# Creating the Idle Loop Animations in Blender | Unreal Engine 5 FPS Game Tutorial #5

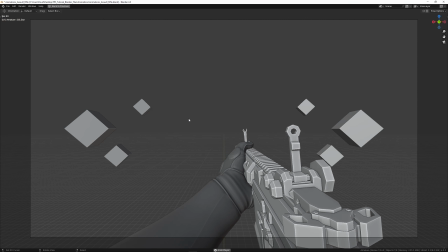(9:01)
I think this is pretty good. It's like a subtle rotation.
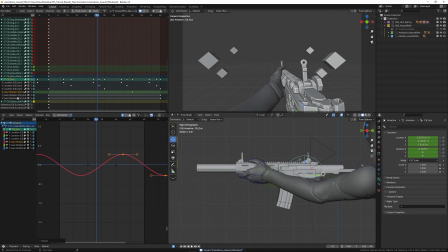(9:09)
And if you want, you can also do this for the other rotations. So I'm gonna copy the Y axis and do the same thing.
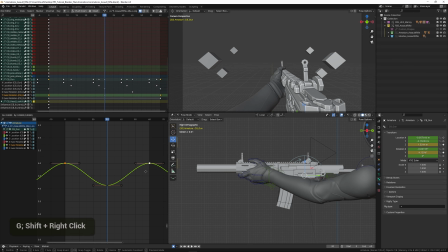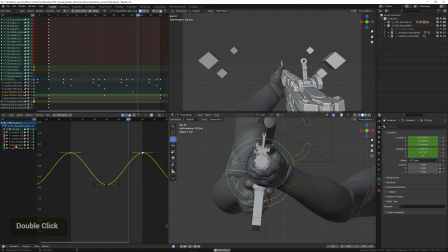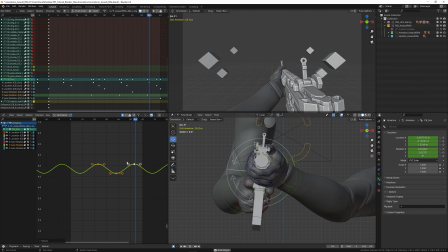(9:52)
And I usually try to keep these rotations pretty minimal, because it can feel a bit too much if you
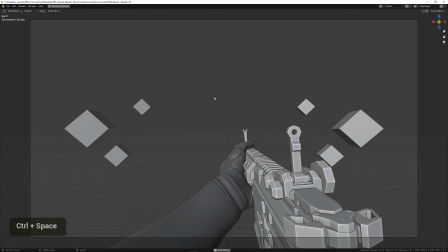(10:02)
make them really intense, it can feel a bit awkward in the game later on.
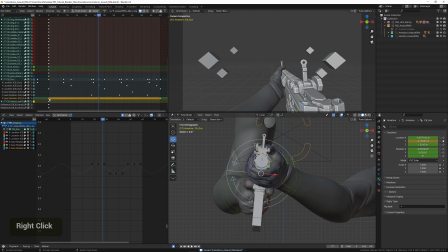And also doing this for the Z axis.
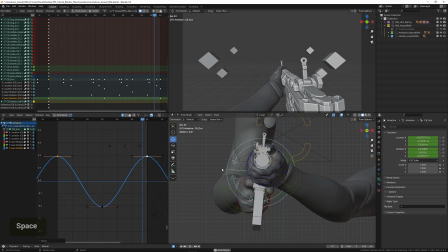(10:26)
And this one I'm going to try to keep very minimal, so it doesn't interrupt too much with the aim. Like you basically want to mostly keep the gun pointed forward. You don't want it to go too much side to side.
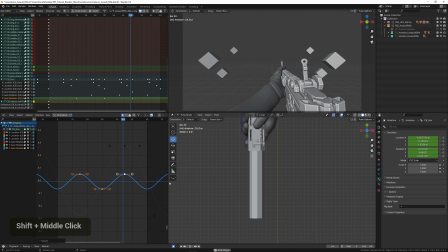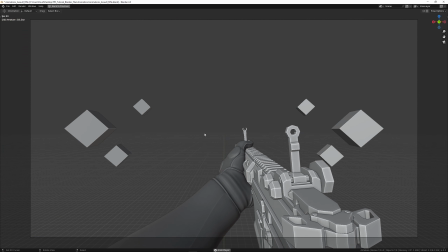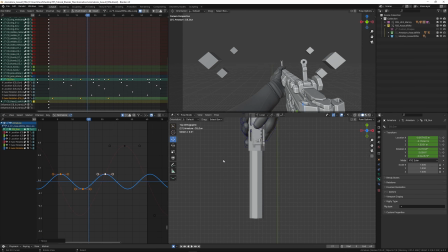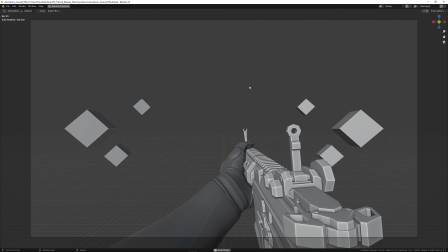(11:01)
And I think that's pretty good. It's a solid base. We can always come back and change it later. So it's not the final result by any means. You can always tweak it.
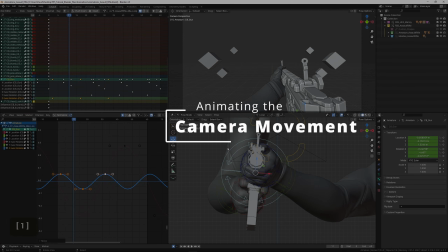(11:14)
And finally, what I usually like to do is add some slight camera movement as well.
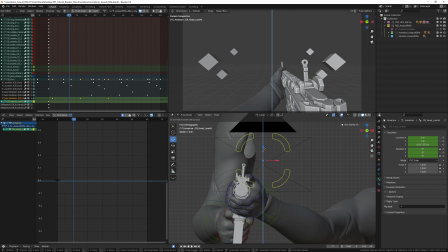(11:19)
And this can really help with the feel of the animation. So some slight breathing, maybe some side to side, or rotation. So I'm just going to use the same method here. Copy the initial keyframes and place them at the last frame.
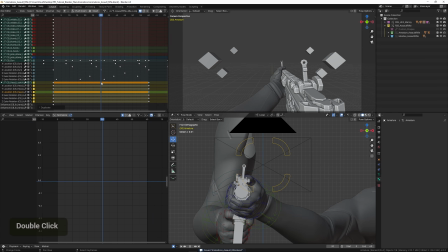(11:38)
And then I'm going to copy the Z keyframe, place it halfway through. And then just start moving it down a little bit.
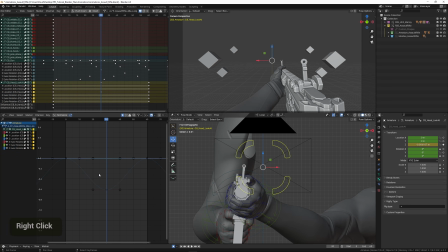(11:55)
And when it comes to camera animation, it's important to keep it very subtle.
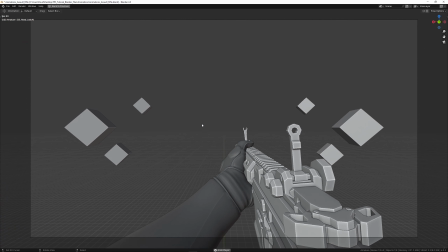(12:01)
Because it can, if it's too large movements, it can cause motion sickness.
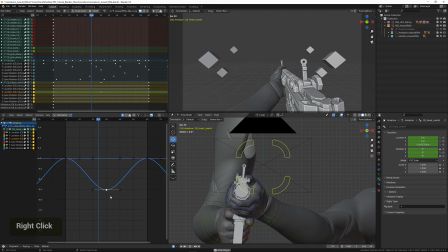(12:06)
It can feel annoying, when you're playing the game. I know a lot of people don't really like camera animation by default. So if you do use it, you should keep it to a minimum.
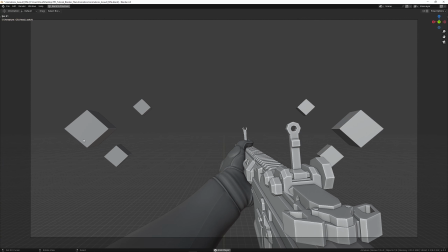(12:22)
Something like that, just like some slight movement. And you can use these reference cubes here in the background to get a better feel for the motion. You can also look at the grid on the ground here to see how much is moving.
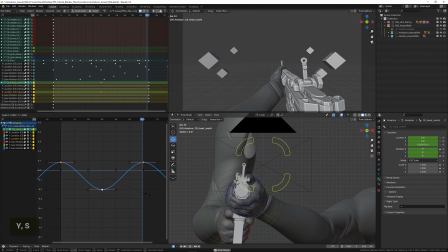(12:37)
Might actually be a bit too much. I'm going to tone it down even more. And we can also offset this a little bit so it's not like perfectly in sync with the weapon.
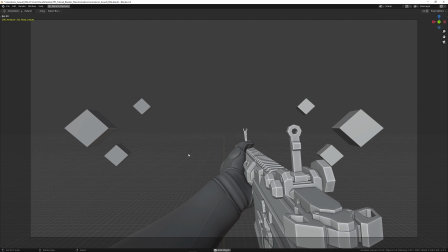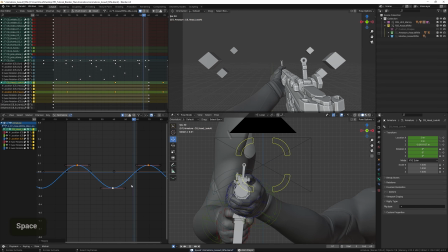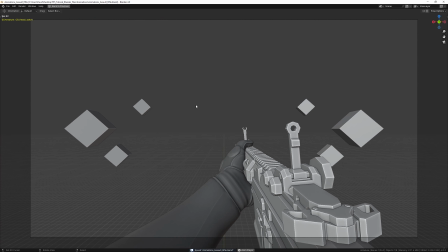(13:02)
And I think this is pretty good. And that's our finished idle loop.